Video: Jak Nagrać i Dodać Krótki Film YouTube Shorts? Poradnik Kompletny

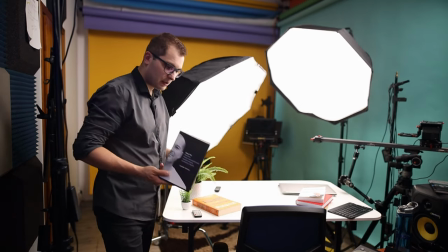249s
Do tego parę rzeczy, które robią mi za dodatkową dekorację.
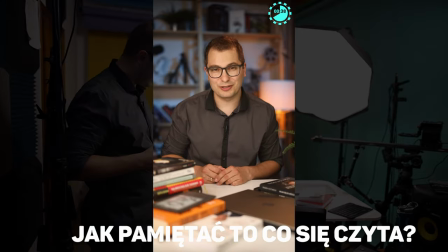254s
Książki w tym przypadku nawiązują do tematyki filmu, który nagrywałem.
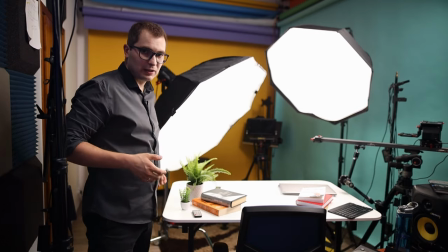258s
Kwiatki, laptop, czasem jakiś tablet, który dodatkowo uatrakcyjnia cały kadr.
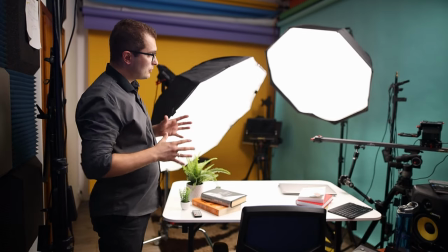264s
Do oświetlenia tego całego kadru, tego miejsca, gdzie siedzę,
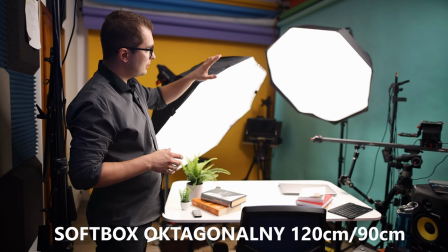268s
rzeczy, które znajdują się na stole wykorzystuję dwa softboxy oktagonalne 120 cm i tutaj w tym przypadku 90 cm,
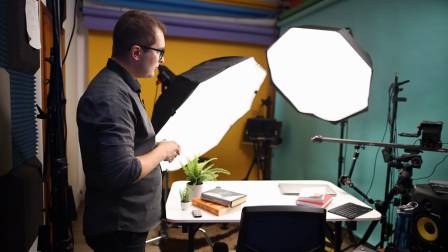277s
ale spokojnie mógłbym oświetlić się dwoma identycznymi softboxami.
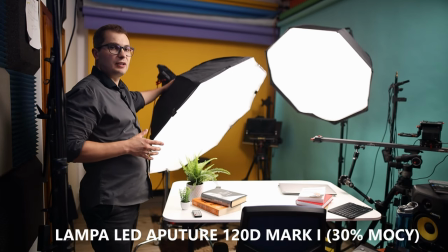282s
Do tego lampa z tej strony Aputure 120D Mark I,
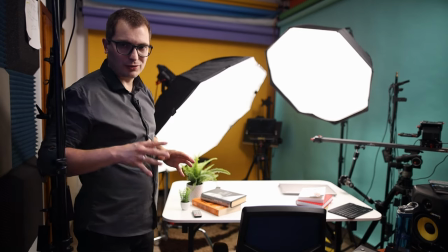287s
która zazwyczaj świeci na około 30% pełnej mocy.
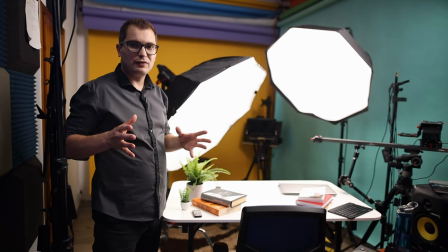291s
Po drugiej stronie w tym przypadku wylądowała lampa Godox SL60W
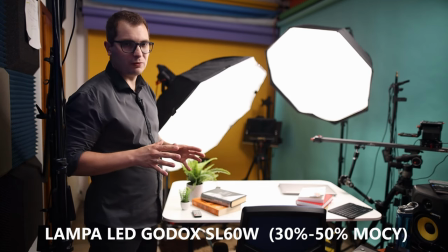297s
i też świeci na około 30-50% pełnej mocy.
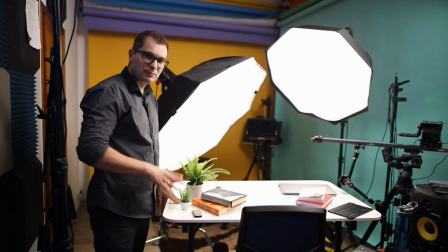302s
Do tego, tak jak widzicie, biały blat pozwala mi ładnie rozświetlić się od spodu,
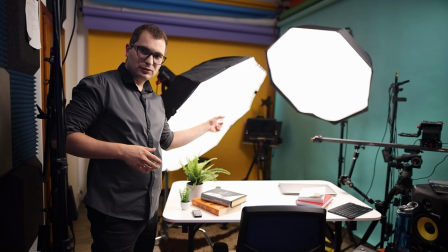308s
także tworzy taką dodatkową blendę i na końcu za lampami widzicie teleprompter,
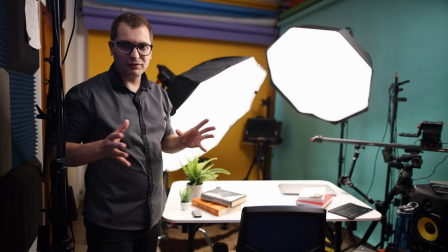314s
gdzie znajduje się aparat, ale o teleprompterze za chwilkę Wam powiem, jeszcze pokażę Wam jak jest przygotowane tło.
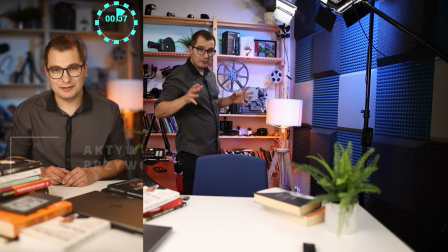320s
Tło w moim przypadku, tak jak widzicie, w kadrze pionowym zajmuje bardzo niewiele miejsca,
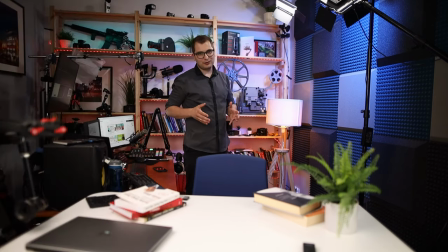326s
także główną atrakcją w tle jest oczywiście lampa z Ikei, o której też już Wam wspominałem w niektórych filmach, nawet dawałem linka do tej lampy.
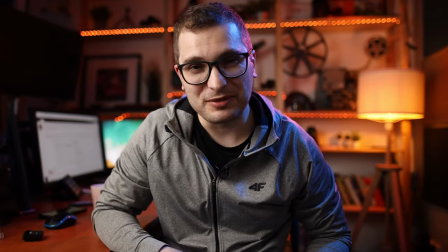334s
Bardzo fajna rzecz, która w ogóle tworzy klimat na filmie, ponieważ daje takie ciepłe źródło światła.
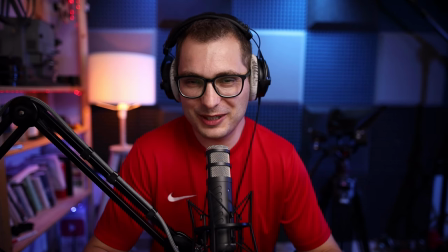340s
Do tego czasem wykorzystuję takie niebieskie podświetlenie zrobione przez panel LED RGB
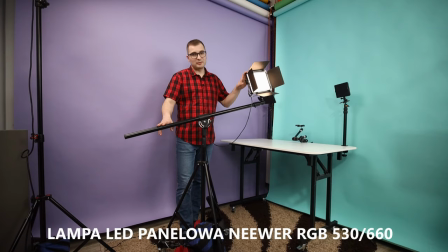347s
New Wear 530 albo 660 RGB do kupienia na polskim Amazonie.
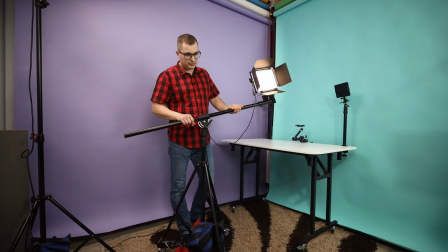353s
Też linki znajdziecie już praktycznie we wszystkich moich filmach.
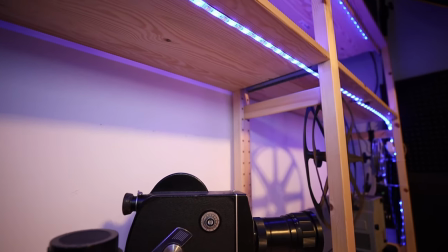356s
Do tego oczywiście mamy półkę z różnymi rzeczami, która gdzieś pojawia się w tych moich filmach.
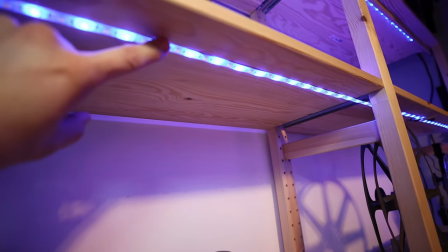364s
Ona też jest podświetlona takimi paskami LED-owymi. To są tanie chińskie paski LED-owe, łatwo dostępne na aukcjach Allegro,
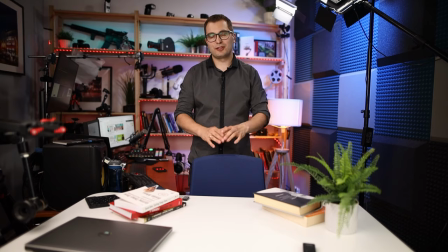372s
AliExpress i one robią dodatkowy kolor, dzięki czemu to tło też wygląda dużo atrakcyjniej.
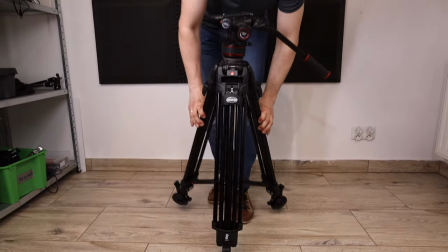378s
Cały zestaw do nagrywania jest umieszczony na jednym statywie, to jest profesjonalny statyw do nagrywania wideo firmy Manfrotto,
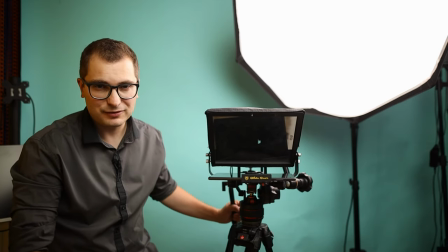386s
ale możecie wykorzystać jakikolwiek statyw fotograficzny, który udźwignie taki ciężar. Teleprompter to jest Glidegear TMP100, już widzieliście film z udziałem tego telepromptera u mnie na kanale.
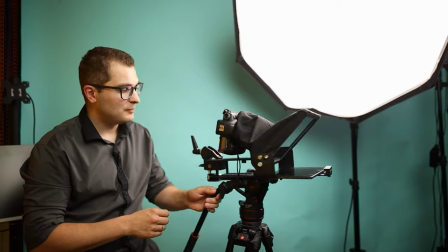398s
Do tego bardzo ważna rzecz to ramię mocujące,
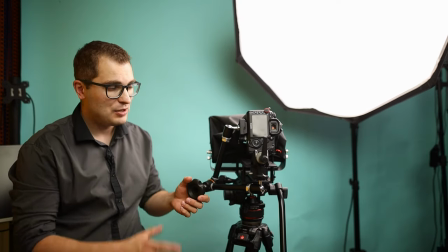403s
na którym jest zamocowany aparat, ponieważ shortsy musicie nagrywać w pionie.
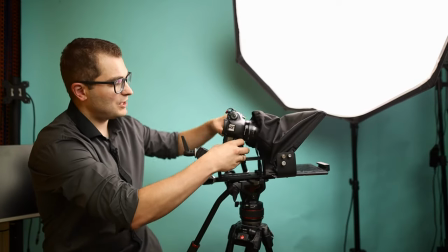409s
I do zamocowania aparatu w pionie wykorzystałem taką głowicę Manfrotto 244RC.
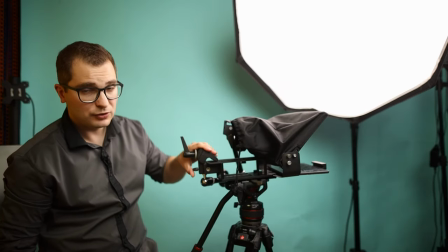418s
Do tego będziecie potrzebować tego typu uchwyt mocujący, to jest Manfrotto Super Clamp 035.
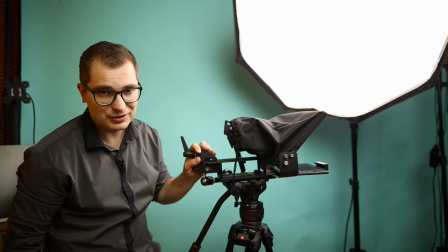426s
Oczywiście być może znajdziecie inne sposoby na zamocowanie aparatu w pionie,
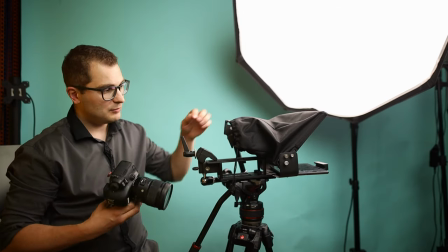431s
mi było tak najłatwiej, wykorzystałem do tego właśnie ten uchwyt,
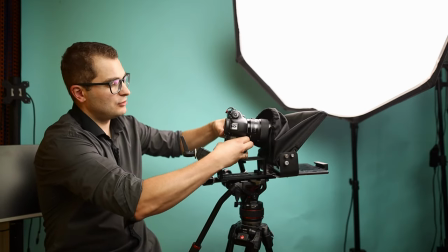436s
dzięki czemu bardzo szybko mogę zamontować aparat w pionie,
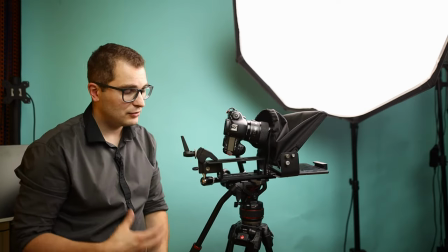441s
wypoziomować go, ustawić tak jak chcę i to znacząco przyspieszyło mi w ogóle nagrywanie filmów.
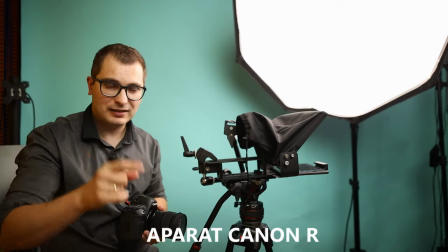446s
Jeżeli chodzi o aparat, wykorzystuję Canon R, jednak nim w tym momencie nagrywam cały filmik,
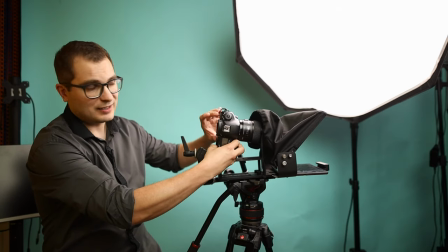452s
także Canon R ląduje w ten sposób, dzięki temu, że ma odchylany ekranik, ekranik jest odchylany do góry i ja ten ekranik widzę w momencie,
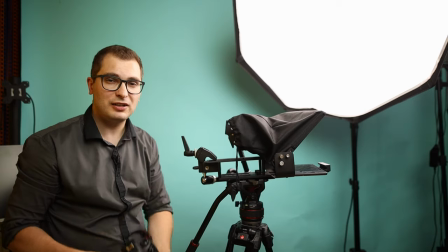460s
kiedy nagrywam shortsy, także jest to bardzo fajne udogodnienie, nie muszę podpinać dodatkowego monitora poglądowego. Jeżeli chodzi o ustawienie aparatu, to ja wszystkie swoje filmy nagrywam w klatkarzu 30 klatek na sekundę, dlatego że mam dobre, profesjonalne lampy. Ale jeżeli nagrywacie to w domowych warunkach, używacie zwykłych lamp, to ustawcie klatkarz albo na 25 klatek na sekundę, albo na 50 klatek na sekundę.